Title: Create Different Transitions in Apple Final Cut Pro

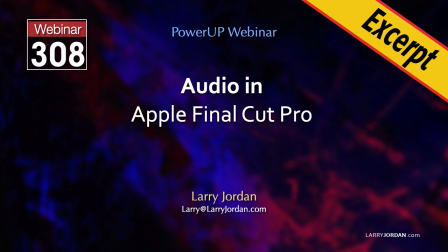[0:00]
This is an excerpt from a recent Power Up webinar on working with audio in Apple Final Cut Pro. Hi, my name is Larry Jordan.
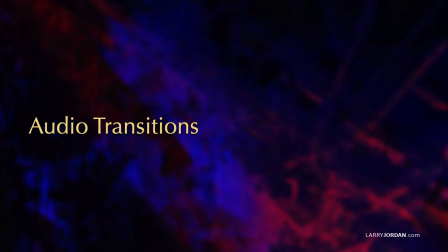[0:09]
In this short video tutorial, I'll show you how to add transitions to audio clips in Final Cut.
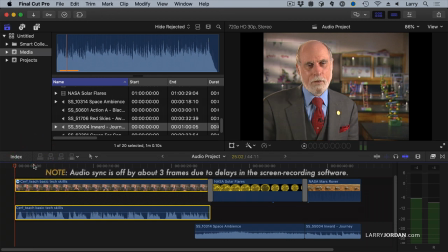[0:15]
Here I have an audio interview. If I play it...
Schools have to teach basic technology skills.
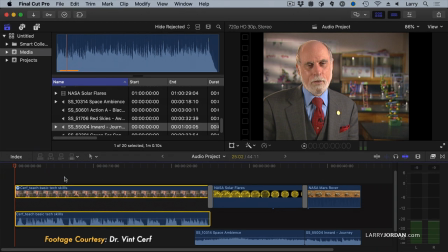[0:23] There's no way out of this.
This video clip is an interview with Dr. Vint Cerf that I did back in, 2004, I would think now. And I'm grateful to him for allowing me to use his interview.
Schools have to teach basic technology skills.
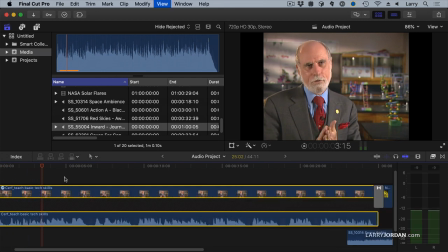[0:39]
Now that's an okay way to start. Let's zoom in, Command Plus, and hit the home key to go to the very beginning. But we have a little bit of room tone here. It would be nice to add a fade up to the audio. And if we hover over the beginning of a clip, notice this little dot appears.
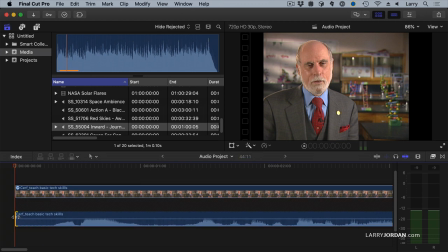[0:55]
And if you drag the dot, notice the left and right pointing arrows. Here I'm going to trim the edge of the clip. There, I'm going to trim the fade dot. The fade dot allows me to add a fade up or fade out to the ends of a clip.
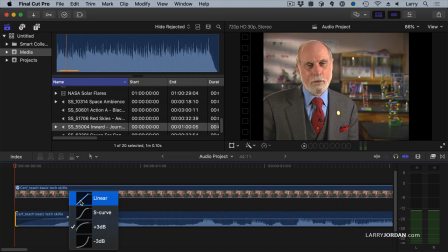[1:11]
If you control click on a fade dot, we can change the shape of the curve. Linear is a really good option when we're fading to or from black.
Schools.
Or if we're crossfading between two steady state clips, a plus 3 dB sounds better.
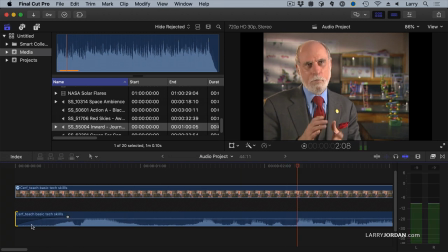[1:30] Schools have to teach.
And if you're trying to hide a breath right here, a better option is the minus 3 dB, which starts slowly and ramps up quickly, which is a good way of minimizing a breath here before they start to talk there.
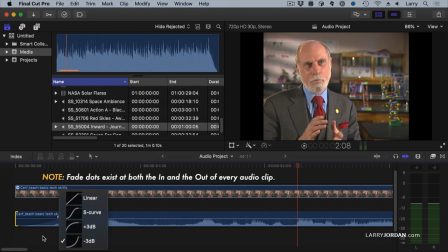[1:45]
And you access these curves by control clicking on the fade dot. To change the timing of a fade dot, just simply grab and drag it left or right. To take the fade out totally, go all the way to the edge of the clip. So let's add this fade dot.
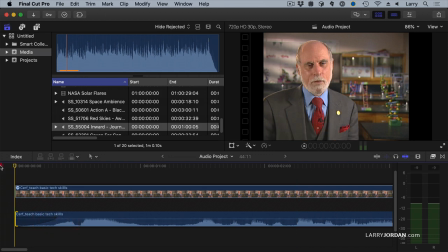[2:01]
Remember, look for the two-headed arrow, and we'll fade Dr. Cerf in.
Schools have to.
So one way to use a fade dot is at the very beginning of a clip, say to hide a breath. Another is to sneak some audio in underneath.
Than a caveman would who didn't understand the habits of the saber-toothed tiger.
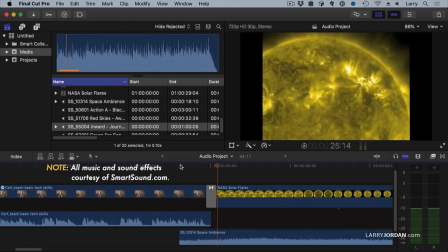[2:20]
So what I'd like to do here is I want to sneak in this audio so that it starts under him and comes up full as he finishes talking. So we'll do something like this.
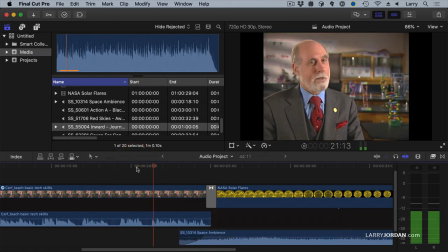[2:35]
Right about there.
Better than a caveman would who didn't understand the habits of the saber-toothed tiger.
It eases into that B-roll transition.
Better than a caveman would who didn't understand the habits of a saber-toothed tiger.
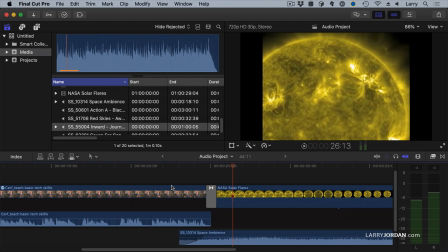[2:53]
But wouldn't it be cool if there was an automatic way to add a fade? And the answer is there is. It's a relatively new feature.
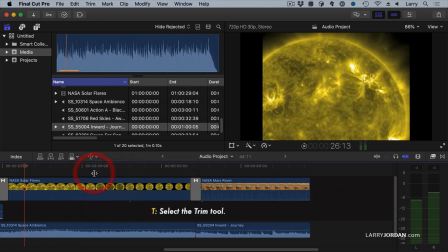[3:00]
We select the trim tool, keyboard shortcut is the letter T, select the edit point, and type Option T.
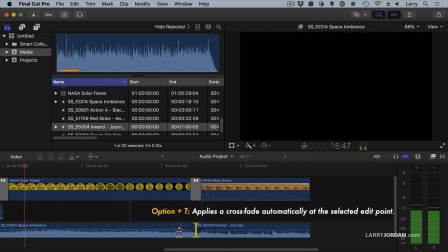[3:08]
And you'll notice here it's added an automatic fade
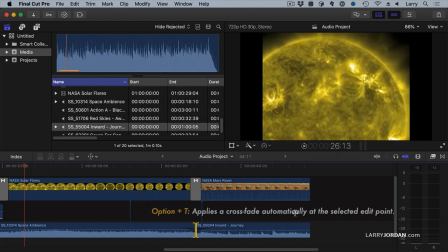[3:13]
based upon the duration of the preference setting that we talked about a few minutes ago. Remember where it says audio fade? That's where it applies. Now when we play this,
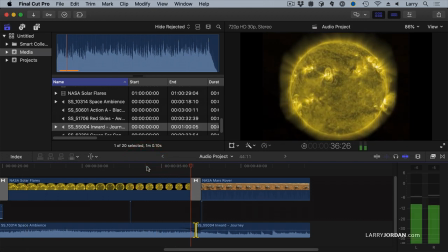we make a very smooth transition from the wild sounds of outer space to the gentle music of Mars.
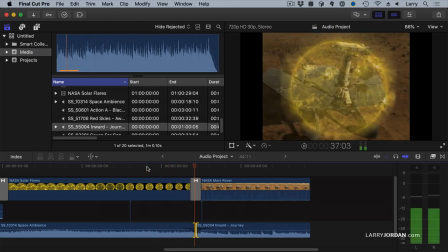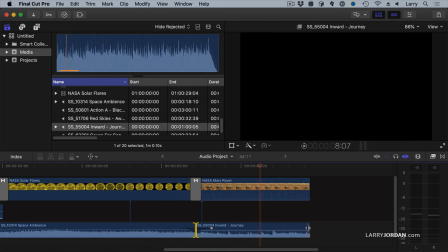[3:45]
And then at the end, we'll drag the fade dot. Whoops, at the end, we'll drag the fade dot.
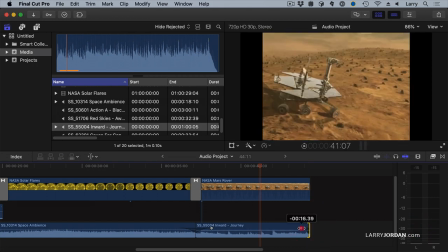[3:51]
Gotta look for those two arrows right there. And just do a fade to black.
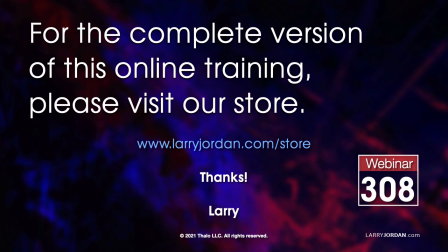[3:59]
This was an excerpt from a recent Power Up webinar on working with audio in Apple Final Cut Pro.